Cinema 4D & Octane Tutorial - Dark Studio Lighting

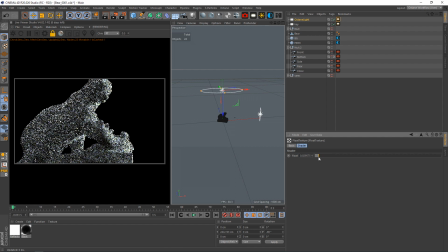251s
causing some nice shadows down the side of the model. Yeah, so what I'll immediately start doing now is playing with the cam. So I usually load in a LUT.
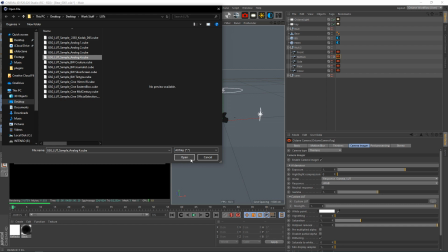264s
Grayscale Gorilla have this free pack of LUTs, and I found Analog 4 is good for these kind of scenes.
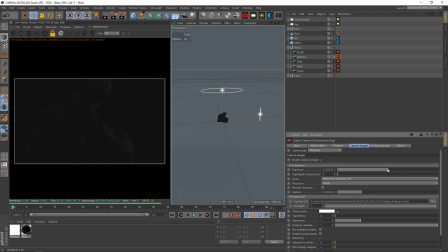270s
And I'll yank down the gamma, and I'll yank down the exposure, and I'll bring the gamma up a little bit. Play with it till it's somewhere I like. It's pretty hard to get this effect exactly the way you want it without playing with these two things.
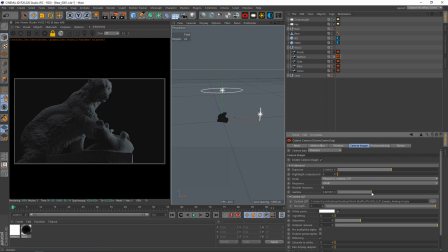291s
Because of course in real life, you go into a dark room, well, physics, light, do this to your camera anyway. So that doesn't happen for us. We've got to go in and change the exposure. So that's why it's not some sort of hack.
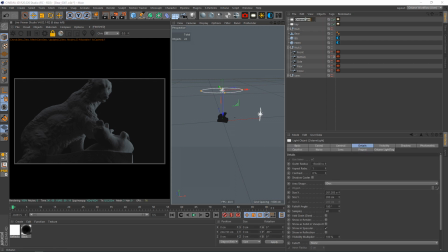309s
It's following reality manually. So if you call this, what do I usually call it? Detail above. What did I call it before? I called it above.
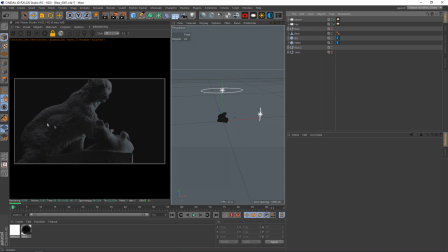325s
And then without that light, you can see it's giving us some nice shadow going here. And then I want to drop in a highlight. Now the highlight's always a lot of fun. We'll make it quite small though. We just bring it out the front here.
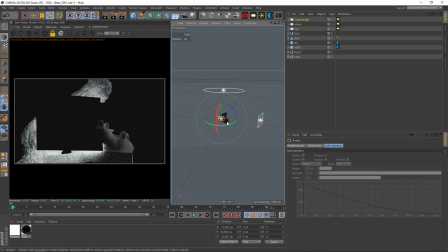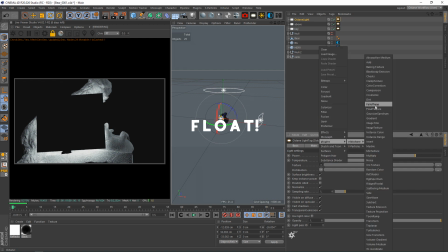348s
Again, dropping fall off.
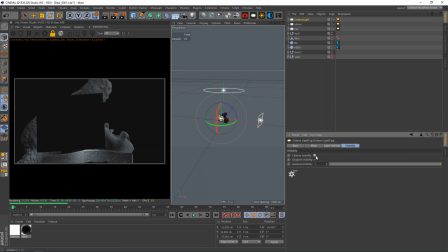354s
Turn it off here. Now, I like to kind of get like a nice rim.
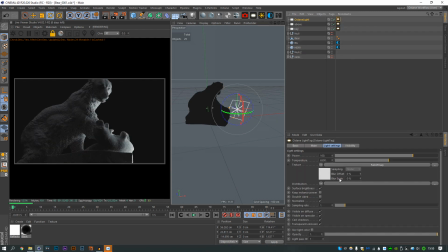363s
So once that's kind of mimicking the key light, I like to completely explode it. Yeah, I think something like that's cool. And then I made it warm in the first scene.
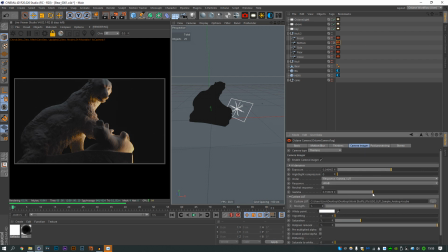382s
And then you can add some nice bloom on that. Maybe try and overexpose it a little bit more.
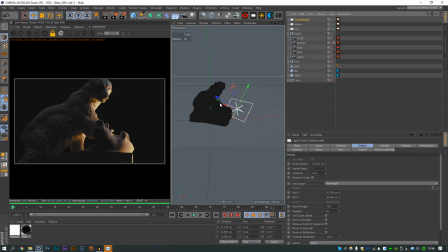394s
Yeah, that looks nice. And then for the second one, it was the same light.
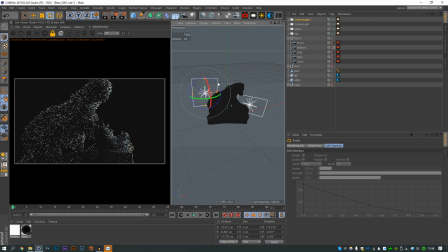404s
Moved around here like this, and then made kind of about the same.
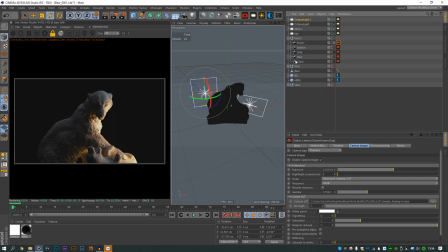I think I brought it over the bear a little bit as well, just to make sure it was catching all the highlights. Yeah, something like that.
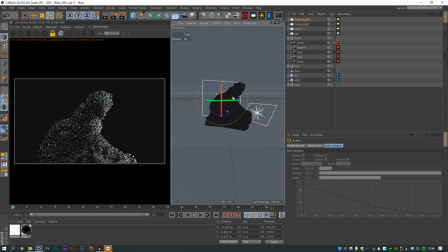And then again, bring that down. They will take a bit of tweaking to get right,
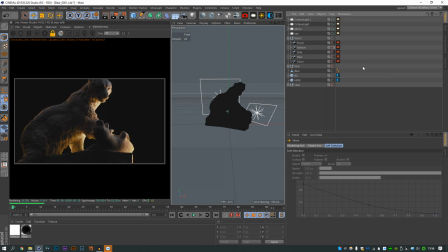444s
but it's kind of getting there. So for the material, I will make a new one. I used a metallic material. I usually do think this effect looks better with metal materials. This does look quite cool right now, but if we drop the material on the bear.
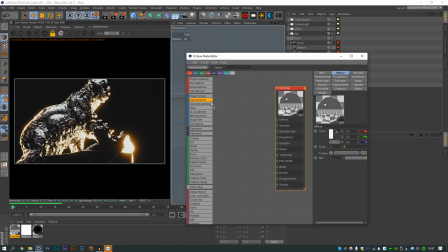458s
Now there's two ways of doing what I did, is I wanted a kind of like an onyx look.
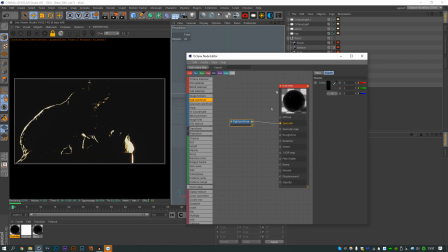464s
So you can either put a RGB in the specular like that,
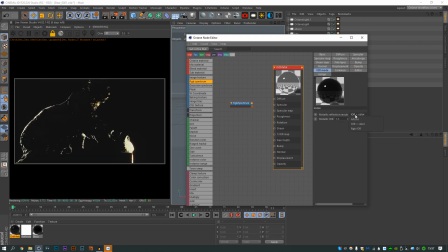471s
or you can just go to IOR mode, change it to IOR color or RGB IOR and just leave it. So just for simplicity, we'll do that. And then I put a gradient in the roughness,
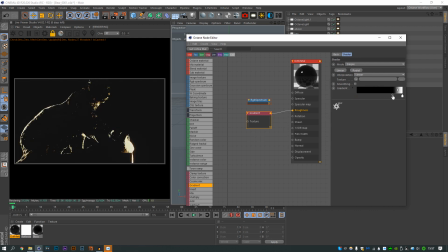486s
which I think is a really good way to do the roughness of objects, because it doesn't, it gives it a nice wave across it.
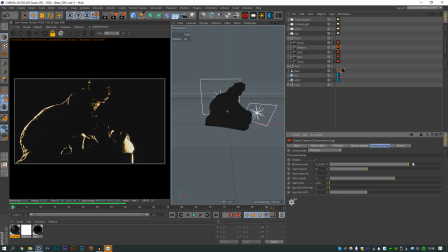494s
And then I believe after that, I had to start tweaking the camera a bit more.